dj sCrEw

Hello, this is Robert Rodriguez, and this is the 15-minute Flick School, Sin City.
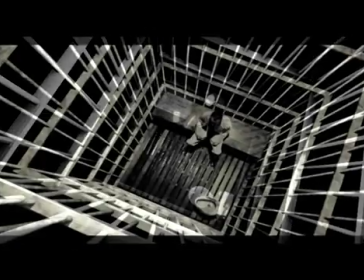6s
At the end of 2003, when I got the idea to make this movie, I had already finished doing several sequels,
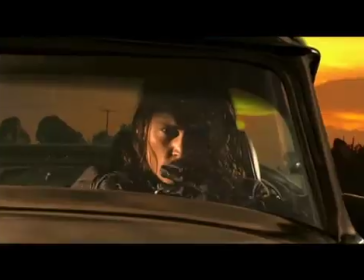12s
where I had used those as a very safe place to learn about lighting and digital photography and coming up with new ways to do special effects,
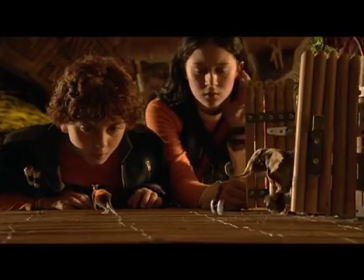19s
becoming my own production designer.
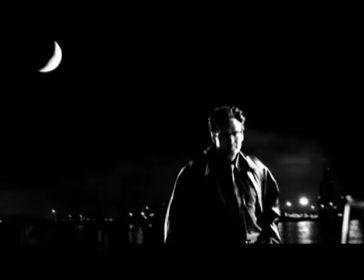21s
And so for my next project, I was looking for something that would really challenge me in those areas, something to push me in a new direction. So I was thumbing through my old collection of Sin City books.
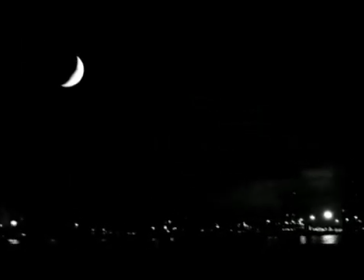29s
I realized we could do this now with cinema, using all the tricks I'd been learning over the years.
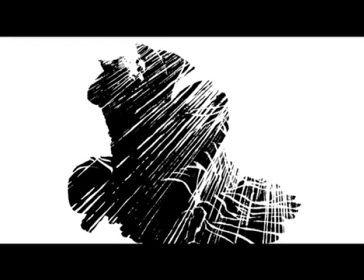34s
The simplicity of Frank's images also offered the biggest advantage. I could control the budget.
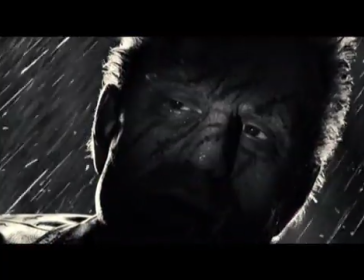39s
Because if ever we ran out of money, I could simply put in a very dark background, and we'd still be faithful to the book.
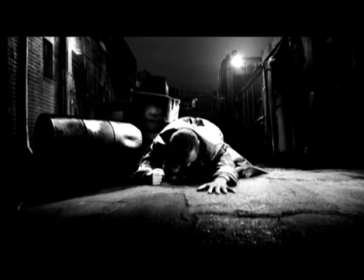45s
However, that's not what happened.
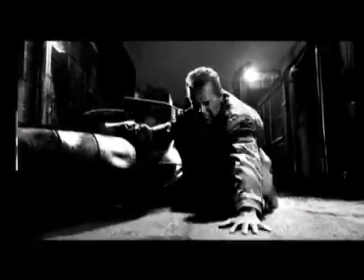46s
Friendly competition set in, which is always a great thing in a lower budget movie, getting the different effects houses pitted against each other to see who would make the best story.
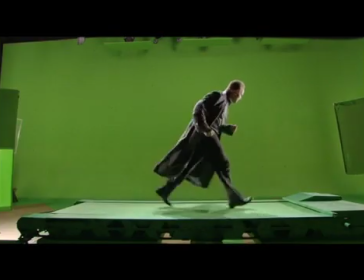54s
And everyone went beyond all that they were required to do and delivered images that were incredibly stunning and a lot of times realistic when they didn't need to be.
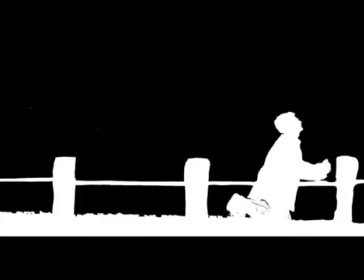63s
On my first test, I took some of the more difficult ideas to see if they would fly.
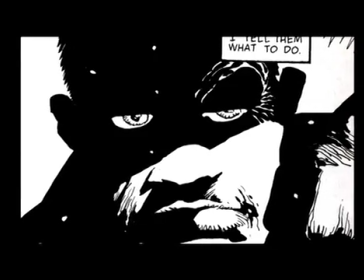68s
White silhouettes, very blown out backgrounds, faces in shadow, you still see their eyes.
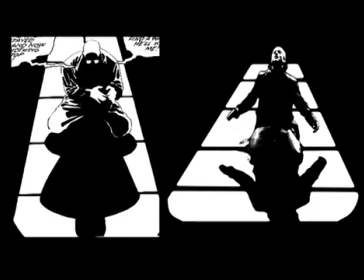74s
Things that were stylistic signatures of Frank's books I wanted to try to pull off in these first tests,
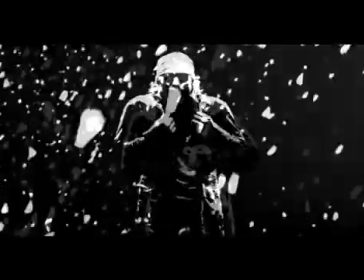78s
because I knew if we could do those, then everything else that wasn't as dramatic or showy would still work.
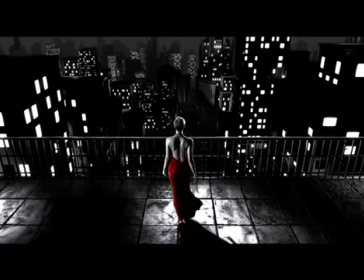87s
That led us to shooting the opening scene, which was done as a test to kind of try out these more realistic backgrounds.
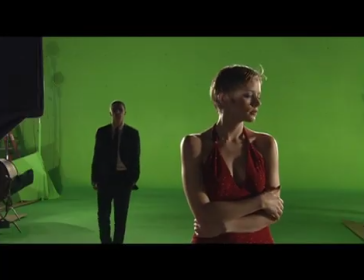94s
So Josh Hartnett, Marley Shelton came down for a day and we shot them on the green screen.
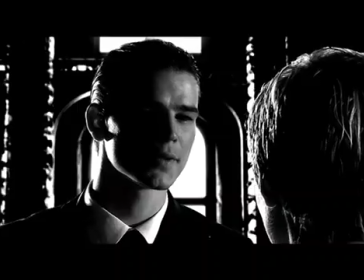98s
I then worked out these images over a period of about a week and a half with my effects team there at Troublemaker Digital.
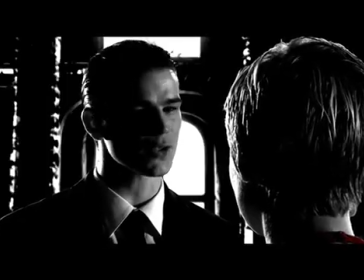105s
So this allowed us to put in very simple yet expanded backgrounds from the original books, which would fall somewhere between a stylized reality in the books that Frank had drawn.
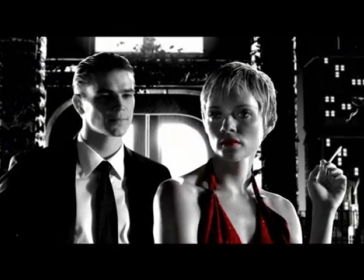113s
So a background like this in the book would look like this in the movie. A little more finished out and with a tonality that would match the skin tones.
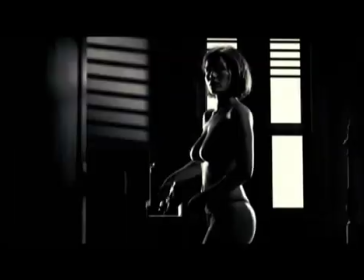120s
Sometimes we'd go more 2D altogether, depending on the shot and which story we were in.
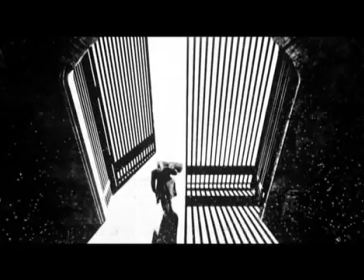124s
For instance, like in The Yellow Bastard, that's the most sparse in the movie because that's how the book was drawn as well.
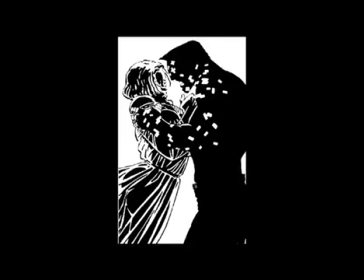129s
So one of the things I tried to figure out early on was the bandages, Mickey Rourke's bandages. That's sort of something that's applied not only to his look,
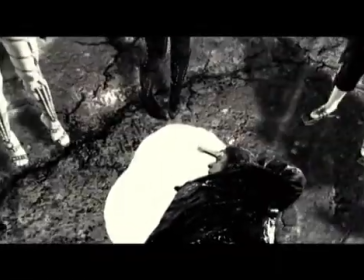136s
but to any kind of blood that is white or anytime you have something that's supposed to be dark, again, in a shadow and you want to see it.
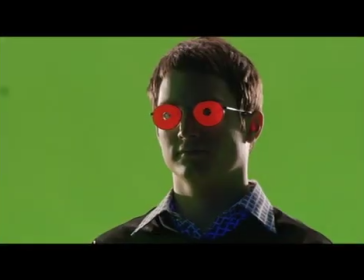143s
So we tried this fluorescent tape method. By shining a blue light on the orange tape, it would glow even in the shadow area.
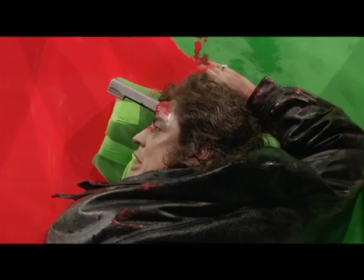150s
So we can then take that and in post, make it white. And we did that with blood. We did that with Hartigan's tie.
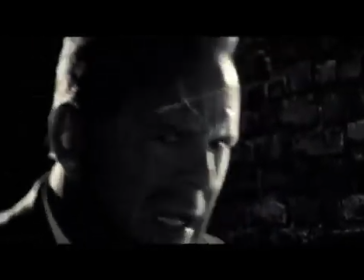155s
The Hartigan scar, we would use fluorescent makeup on his head so that when you'd hit it with a blue light, it would shine.
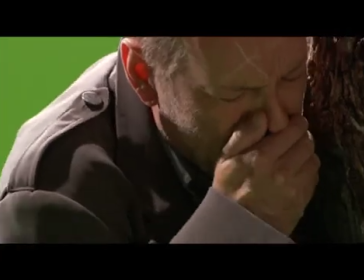161s
We'd be able to pull a matte from it and turn it white later and control how much white we put in that shadow area.
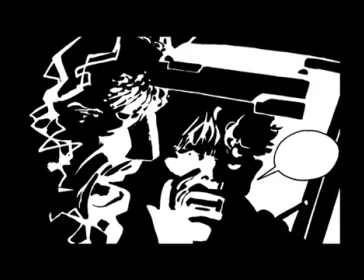167s
Another trick that Frank uses in his book that you can't really do photographically is he gives everything an edge.
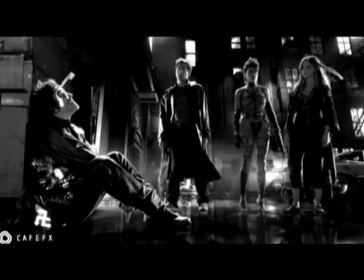172s
This sort of realization early on convinced me that we'd have to make the movie in green screen.
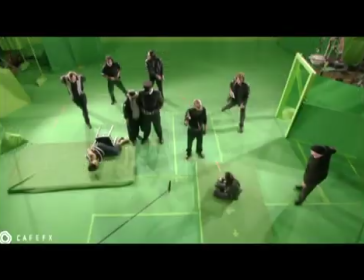176s
The only way we'd be able to isolate actors from their backgrounds and a lot of times from each other was to shoot on green screen,
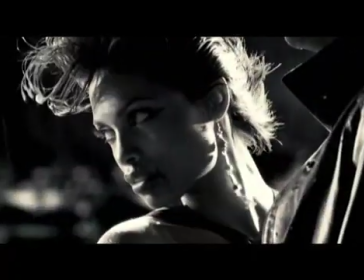182s
because then we could put lights anywhere, give them the edge that's needed when you shoot black and white. Because when you're shooting in color, color helps separate images from each other.
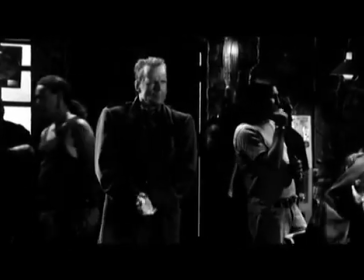190s
But when you shoot in black and white, people will just tend to blend into their backgrounds or into each other.
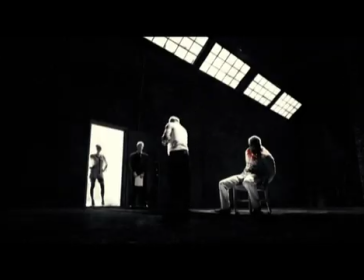194s
If you look at any other black and white movie, they're really more gray and white movies.
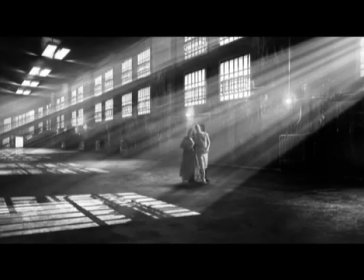199s
They don't have as much black as we do.
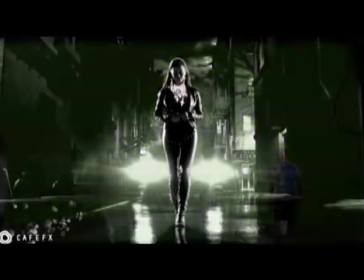201s
I like that style in Frank's book, and I wanted to do that in the movie, so we separated everybody and chose their costumes very carefully,
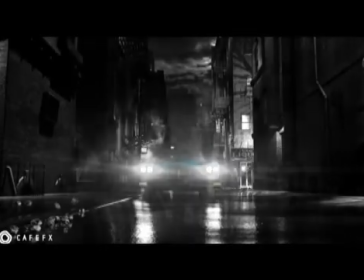208s
and would use layering in order to separate people from the backgrounds.
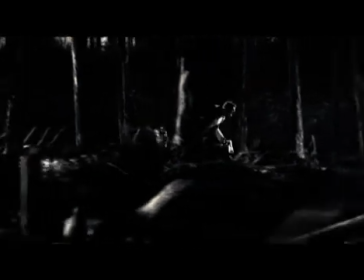212s
So when you have someone running through a forest, this would be impossible to keep a constant edge light on them to separate them from the trees.
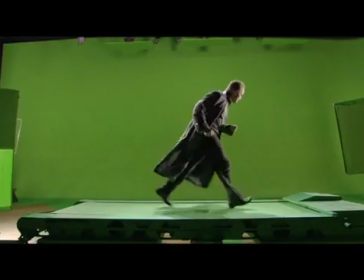218s
But because we're shooting green screen, I can put them on a treadmill, I can edge light them, creating a very graphic image.
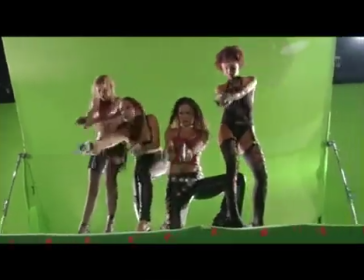224s
That was the thing that excited me most about the lighting, is I could finally put lights anywhere I wanted on the set and get the result that you
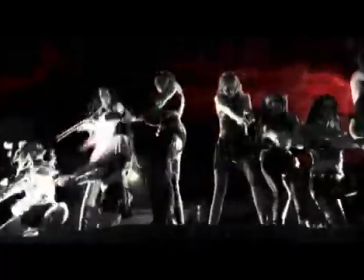230s
want and have that sort of perfection to the images that you couldn't do on a normal set because of the limitations of framing and light
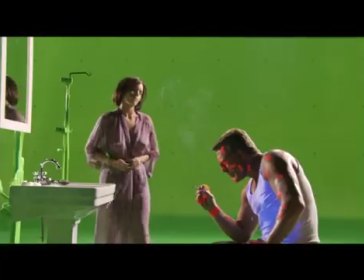237s
spill. You take the bathroom, for instance.
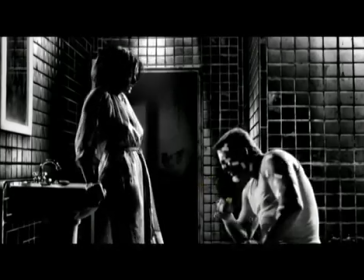239s
A stylistic thing you would do in cartooning is to take the tile and make it black with a white grout when it's in a shadow area. And when it gets to a bright area,
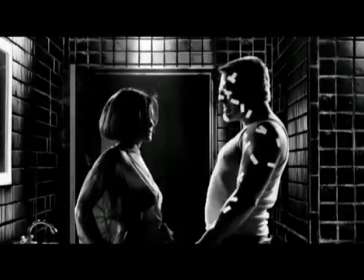248s
you would reverse it, making it a white tile with a black grout. Now, unless we went in and hand-painted everything this way on a real set, we really couldn't get this effect.
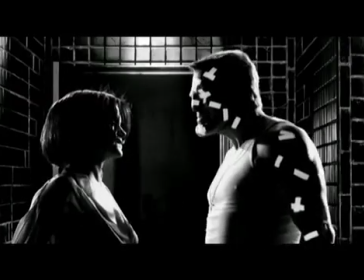256s
It's not realistic, but to your mind's eye, it would work. You have these layers of unreality being presented as the world that you're in when you're in Sin City.
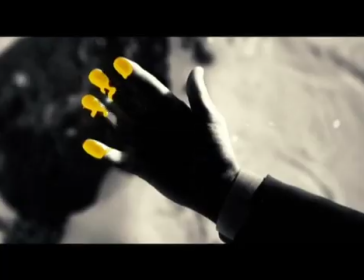264s
People ask why the different colors of blood. Well, you got the Yellow Bastard blood, which was really blue blood when we photographed it.
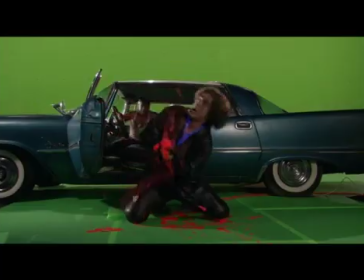271s
The white blood, which Frank would use sometimes, like in The Big Fat Kill, when Jackie Boy's arm gets cut off, he had drawn it with white blood spewing everywhere.
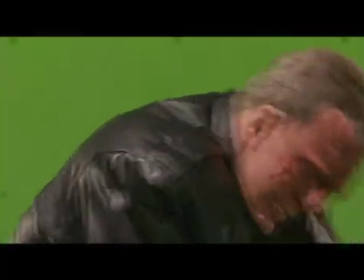278s
And then sometimes I chose red blood. I found that when Bruce Willis or Mickey Rourke were bloody, it just looked like their faces were dirty.
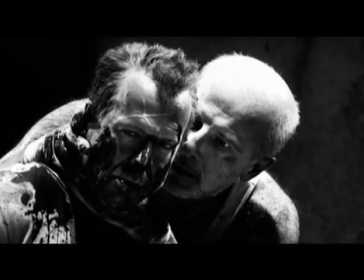286s
And when you want the audience to feel the pain that they're going through, you want to see that blood.
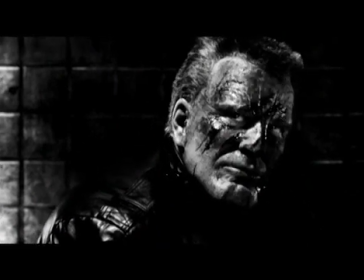290s
So I experimented with, in post-production, I tried bringing up just the red, and it worked much better. It had this effect of being almost like a color close-up, where all you saw was the red. And that was a really dramatic effect.
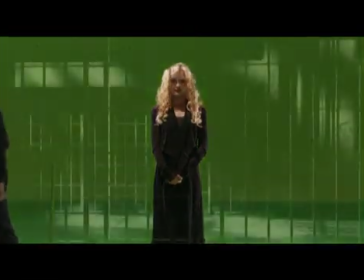302s
Somewhere in the middle of shooting, I started telling Frank that I might be pulling more color into the movie as I found necessary in editing,
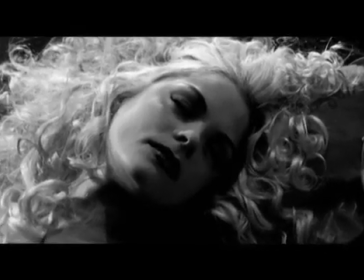309s
and explained one of the ideas would be taking Goldie and making her gold. And Frank said, oh, you're using color as a weapon. I like that.
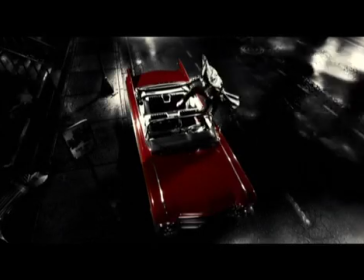317s
So that sort of became the idea for the film, was to use color when needed if it was going to highlight an idea or create a different abstraction or concept.
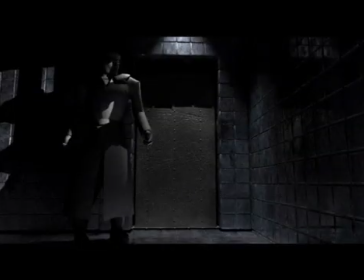325s
So how do you go about doing something like this? Well, years ago, I started my own effects company to not only develop ideas that I had, but also to finish out shots if need be.
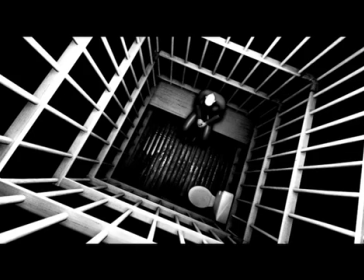334s
Any of the bigger conceptual ideas or stunt shots with cars, I had my guys work out first.
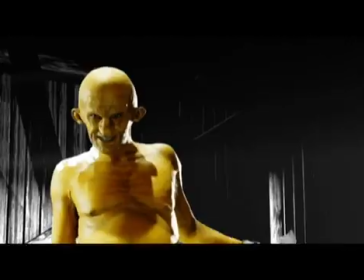340s
And then once we had it blocked out, I would then turn it over to the other effects houses to finish. Things that needed a lot more development in a look, I would do with my guys.
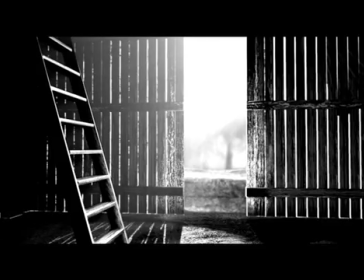349s
But that's how you get to make something that's very new and very different, is and experimental, is by having your own effects company.
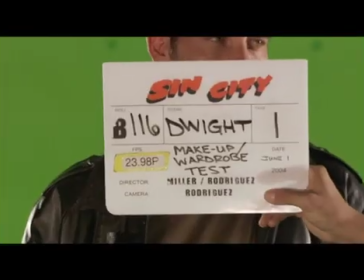356s
It's just a necessary thing these days. The other way to save money on a movie like this, and because we're shooting green screen, is to shoot very fast.
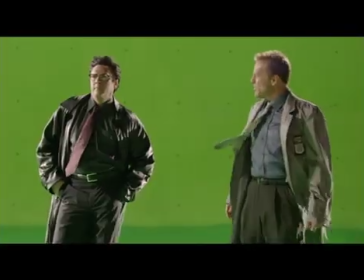364s
And the actors love moving that fast. The first day on green screen is always the hardest.
Can I just go home, please?
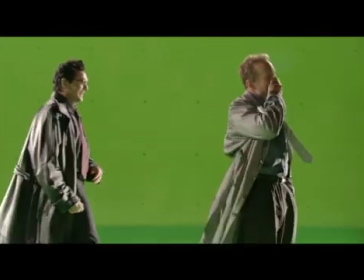372s Can I just go back to Los Angeles, please? Fucking great.
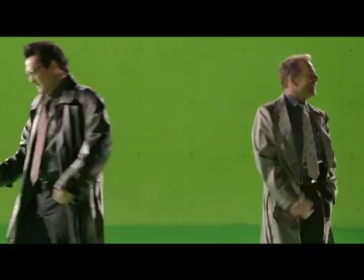377s I don't want to go to school. Excuse me, miss. I was wondering if you could help me.
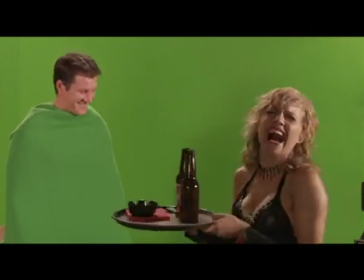383s I'm looking for somebody.
After that, they all get in the swing of things.
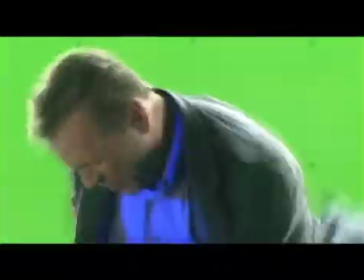389s 8 long fucking years, you fucking brat!
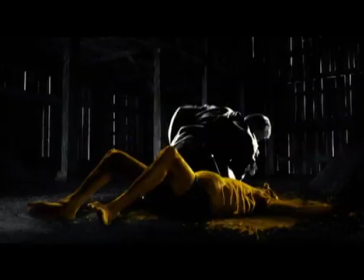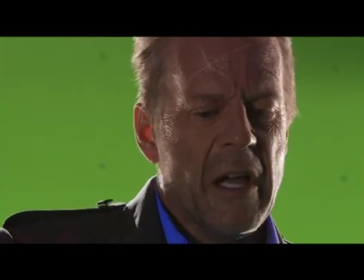402s So long, Junior. Been a pleasure.
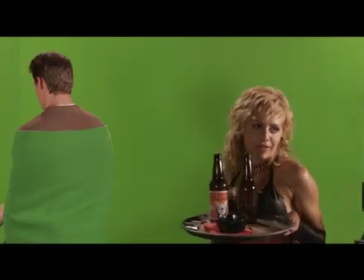406s
Someone like Brittany Murphy was there for only one day, even though she's in all 3 stories. For instance, she never met Bruce Willis.
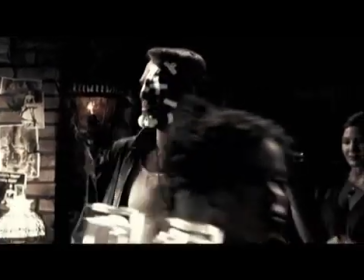412s
This sequence here is very odd. Mickey Rourke walks into the bar. There's Jessica Alba, which she was there a whole month after Mickey was gone.
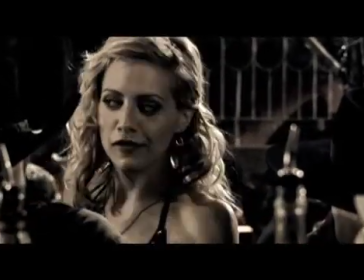420s
He sits down at a table and he's served by Brittany Murphy, who shot one of the last days of shooting, long after Mickey was gone.
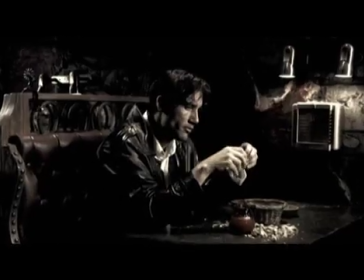427s
Then she turns and sees Dwight, who wasn't there at this point when we had shot this.
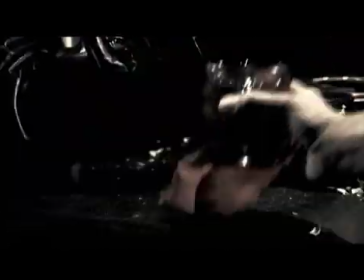431s
We'd shot this about a week before she showed up. And she serves him a drink.
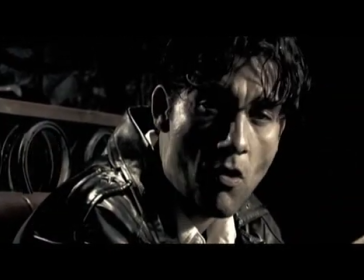435s
And then Dwight looks over at Mickey, and it's why I'm my own editor, because you don't have to create a little roadmap for yourself.
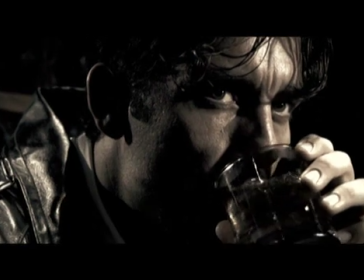441s
You've got it all in your head, and you can just shoot very quickly and efficiently, because time is of the essence in something like this, with this many actors in this type of movie.
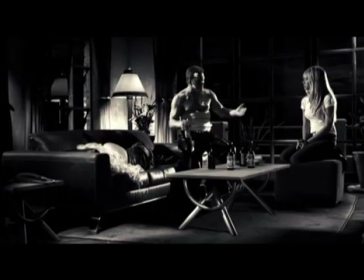449s
Mickey Rourke never met Jessica Alba, so in a scene like this, I'm reading off camera with Mickey, and we put a stand in there for him to look at as an eye line.
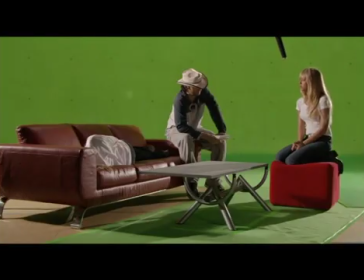457s
When Jessica arrived to shoot her scenes for The Yellow Bastard, we picked up these shots from Marv's story.
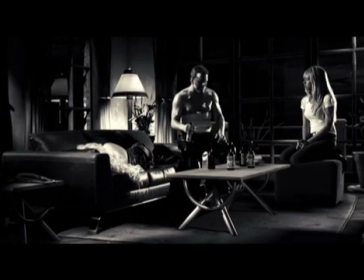462s
I would sit there and read with Jessica, and then we'd put them together in post. Mickey Rourke and Rutger Hauer never met.
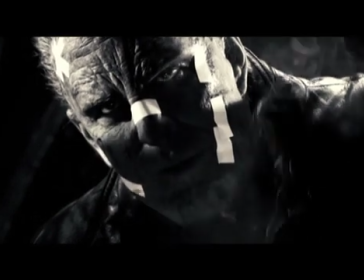468s
We shot Mickey's material first, and I showed that to Rutger when he arrived about 8 months after we filmed Mickey.
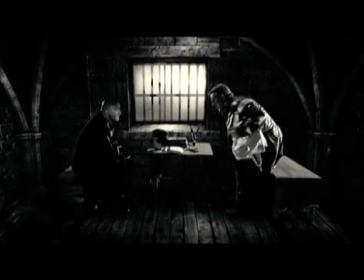474s
And I did this one shot of them together, which I put a camera move on in post to make it look a little more handheld, to make it feel like they were actually in frame together, but again, they never met.